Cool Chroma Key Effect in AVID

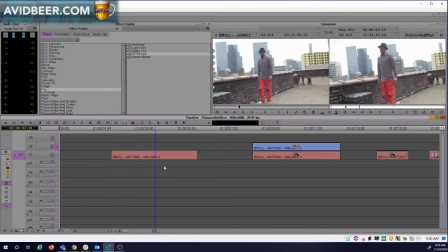(0:02)
Hey, what's up, everybody? So I saw this cool B-roll shot recently, and it made me think of a cool effect I haven't done in a while. So to me, what stands out in this shot are his red pants. And there's a way with a chroma key to make those red pants really shine out.
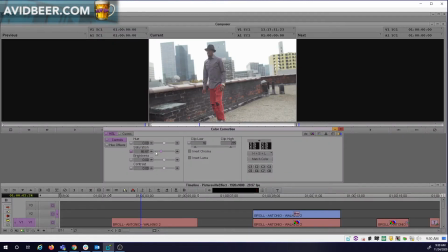(0:16)
The first thing I'm going to do is I'll just go into color correction mode, take out all the saturation, maybe add a little contrast to make the background a little interesting, because this background's going to be seen on V1, and we're going to cut out this red pants on V2.
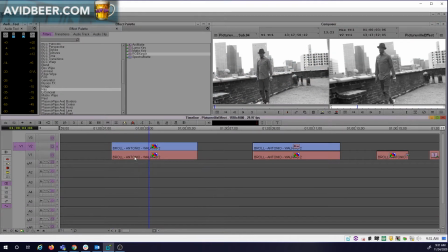(0:31)
So now I'll duplicate this layer onto V2, and I will lose that color effect.
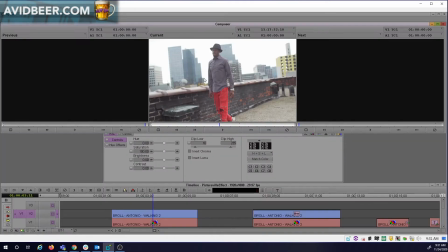(0:37)
I'm going to color correct this clip and make the red a little brighter, right? I could bring out the saturation, even make it a little more red.
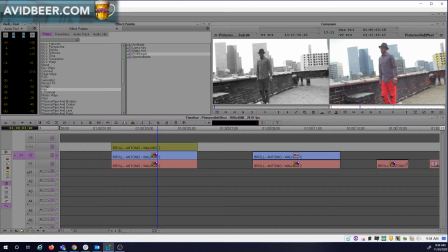(0:46)
And another thing I'm going to do to make this pop a little more, I know some people don't have these options, but I'm going to throw in film effect to even make that red stand out.
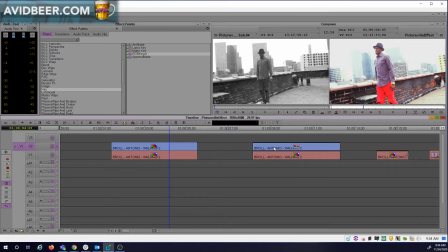(0:57)
Look at it pop so much. And the background and whatnot. But now I want to keep just that red and get the background to be black and white. So what I'm going to do there, I'm going to go to key, Rgb Keyer. And then I'm going to bring in this Rgb Keyer, which is basically a chroma key.
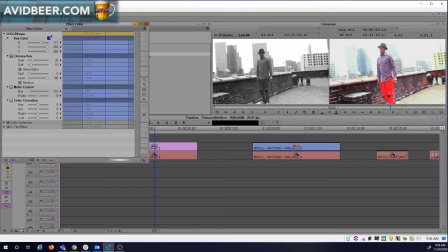(1:11)
I'm going to alt-drag it on there. And when I go into effect mode here, first thing I'm going to do with the eyedropper is grab some of that bright red color.
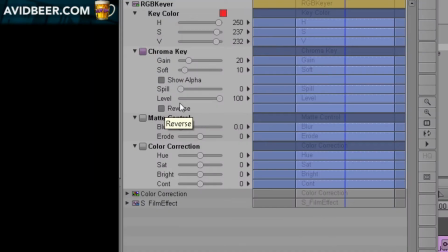(1:19)
And the biggest thing you need to do, otherwise you'll be spinning your wheels saying, this doesn't work, this doesn't work.
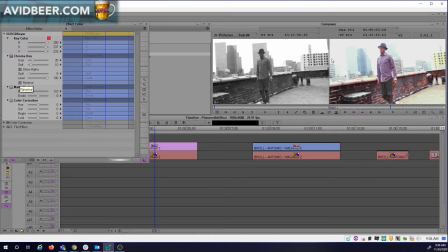(1:25)
You have to hit this button called revert. We want this to key out, not the background, right? So now once you have that, wow, that cool redness, everything else is black and white, you can mess around with the gain a little bit and the softness and even the blur and the erode a little bit,
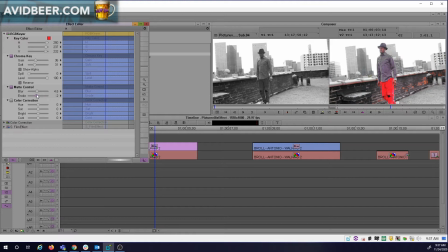(1:44)
right, to get to a level where you want it to be. So there was a movie 20 years ago called Pleasantville. It was called Pleasantville. They made the whole movie black and white, but they accented the colors in every single scene for the whole movie.
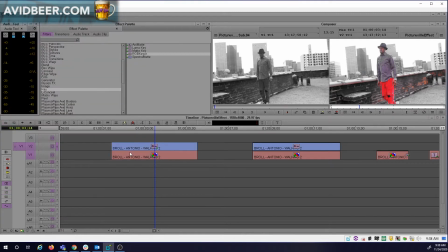(1:57)
And it's kind of been forgotten by now, but when I saw this shot, I was like, oh, that would be awesome, right? So the whole Pleasantville effect is like, it's totally black and white, has no color in it. But I thought with this, you know, when you mess around with the sliders, I actually like seeing a little bit of the red in the brick.
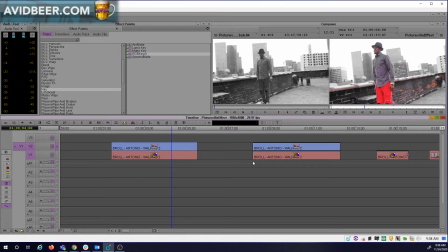(2:13)
When I add a speed ramp to it, one of the speed ramps I actually gave you in an old video, that is a pretty cool way to make a B-roll shot look.
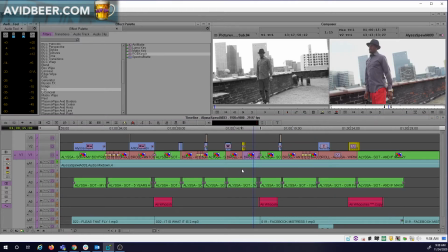(2:23)
And I'm thinking about, and this popped in my head because I saw another editor do this, and it's fine, right?
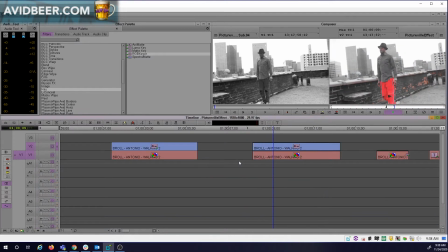(2:29)
But it does not pop, not as visually interesting as this with his red pants really popping out of the screen in a sense, and the coolness of the brick going behind him. You know, when I started editing 20 years ago, the equipment was so expensive,
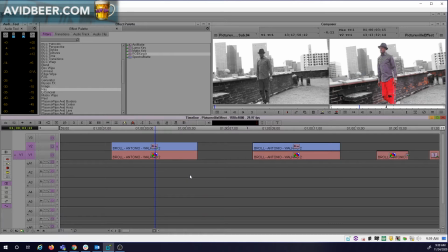(2:44)
the only way to really learn it was if you were working on a job to be on this expensive equipment.
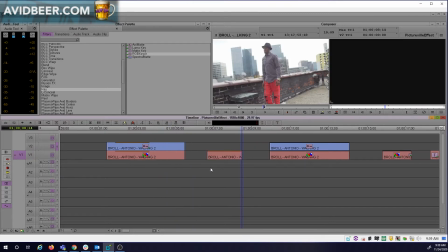(2:51)
Now think about this.
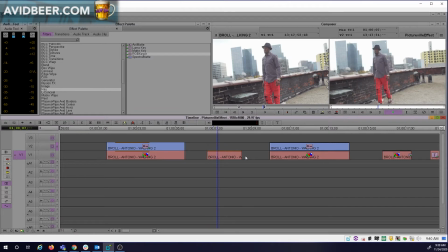(2:52)
The price has gone down so much that, to be honest with you, a B-roll shot for someone just to lay this B-roll shot of this guy walking and do a slight color effect on it, I don't know. It's pretty much anybody can do that. But to make you stand out as an editor, you want to be the editor that comes up with this that the producer didn't even think of and says,
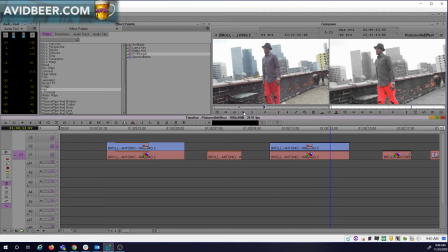(3:11)
wow, look at that shot. You're taking what they shot and adding value. That, I think, is the key here in 2020, you've got to stand out.
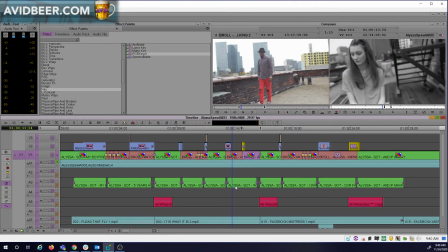(3:24)
To do straight cuts, it's very hard to stand out in this day and age if you're doing straight cuts and basic effects.
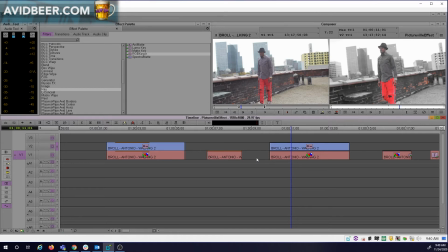(3:30)
So I hope that anybody that watches this video, the next time they see some shot with a really bright color in it, they think of this video and use that little RGB key or effect I just showed you and really make that one color stand out.
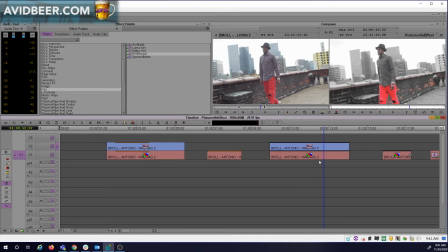(3:44)
That will make the video stand out, and that will make you stand out, and that will make your beer so much more enjoyable.
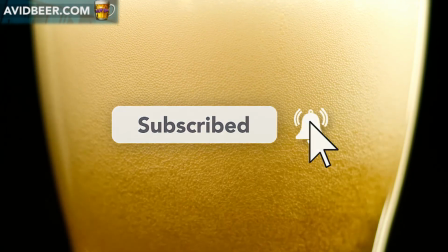(3:51)
I got a great recommendation for a beer. I won't be in Spain until this virus ends, but when I am in Spain,
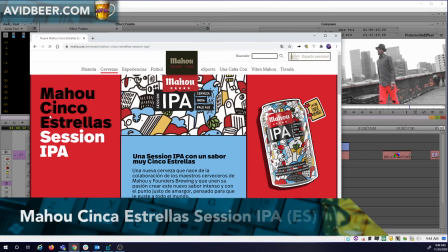(3:59)
the first thing I'm going to do is drink this, and I'm not even going to try to say it because I'll say it completely wrong, but this Session IPA from Spain. Thank you so much to Roberto.